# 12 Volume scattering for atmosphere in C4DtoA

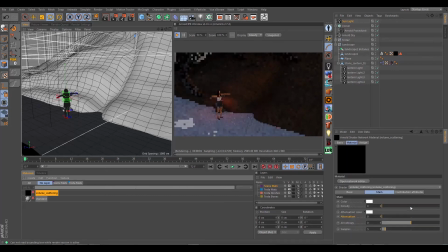20:32 Under the volume scattering, of course, we can start to increase the density,
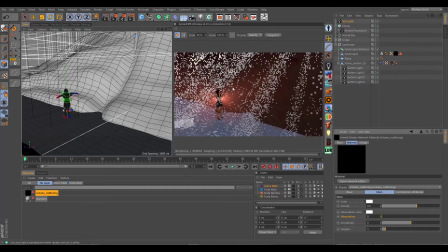20:37 and that's going to give us some really interesting rays coming in here. And so, assuming we didn't have, of course, a sun in our actual sky, we could get a lot of control.
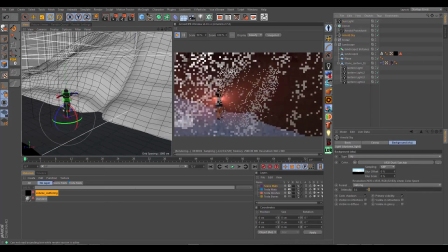20:52 Now, you can get around that issue of the sun by actually using a physical sky and just disabling the sun. And now you have a sky procedurally generated from Arnold that
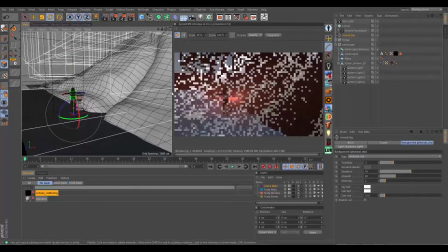21:11 is just purely giving you some really nice color, but it's not giving you any really hot lights. There's no bright light source that's offsetting any of your scene,
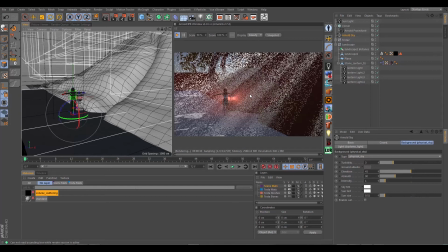21:27 and so you can use a fake sun like we have here for our cone light to kind of sort of do really interesting things. Our cone light may be just a little bit strong or a little bit hot.
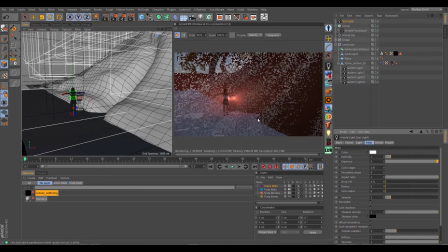21:41 I like to set things to like 10 at first to kind of sort of get an idea of what I'm doing, and then I can tone it down. So we're getting a lot of shafts of light here that are going to take a little bit of time to render, of course,
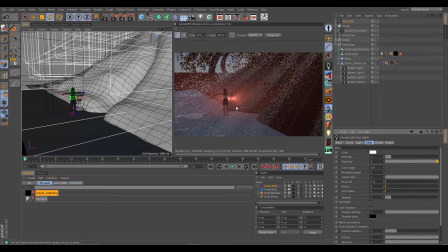21:55 but it's going to provide so much more atmosphere to our scene and give us a much nicer look. As we can see, we're getting this really nice fogged out effect here of our quad lights, and
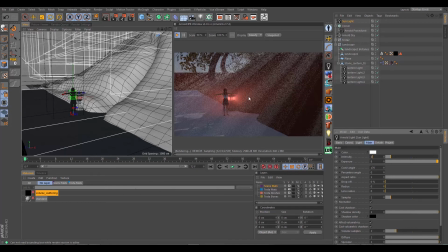22:13 she's shrouded in mist now. The scene has a completely different feel to it, and a much nicer mood than it had previously. Now that we've got these shadows going and we've got these rays of light and different things, it's a really beautiful thing.
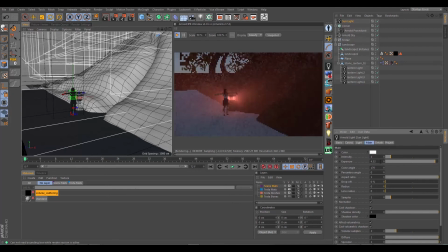22:32 We could settle that down. Maybe 6 or 5 might be where we want to go with our intensity of our cone light for this particular scene. And then we probably just want to play with our volume scattering a little bit, maybe bring that down to about 0.4 perhaps,
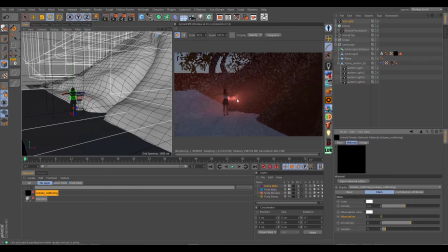22:51 so that the scattering here in this light is just not so strong. And yeah, that is the idea. So volume scattering gives you really great atmosphere.
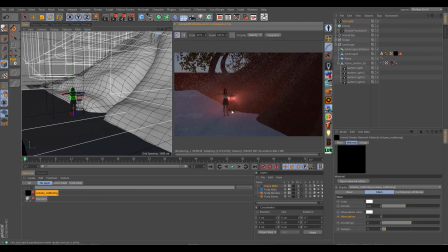23:10 I encourage you to play around with the fog too. It's not my favorite thing to use, simply because it's a little bit tweaky, and it's also, you can tell it's kind of sort of a fake effect. You have to really kind of sort of put it, you have to know how your scene is really laid out to really put it in the right spot and kind of get it going.
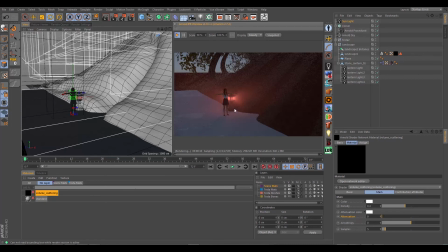23:31 I feel like the volume scattering here gives me significantly more control.
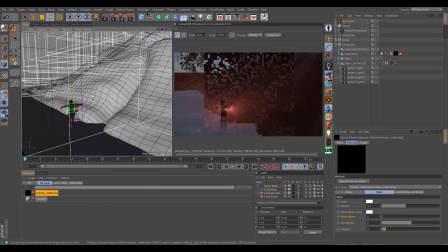23:38 One thing I did want to mention before I go about the trees is in the new version of Arnold here, 1.0.1, I believe
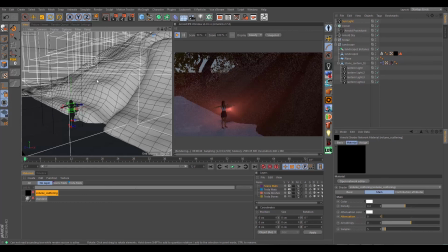23:54 the version that slightly came out before that, there's an actual new Arnold core for all the Arnold plugins. And in the new Arnold core itself, they actually
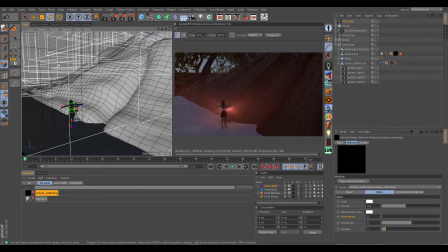24:11 increased the optimized the speed of opacity. So if you're using opacity maps, you can disregard what I was talking about in SpeedTree as far as opacity maps being slow. In Arnold, they're incredibly fast now in Arnold.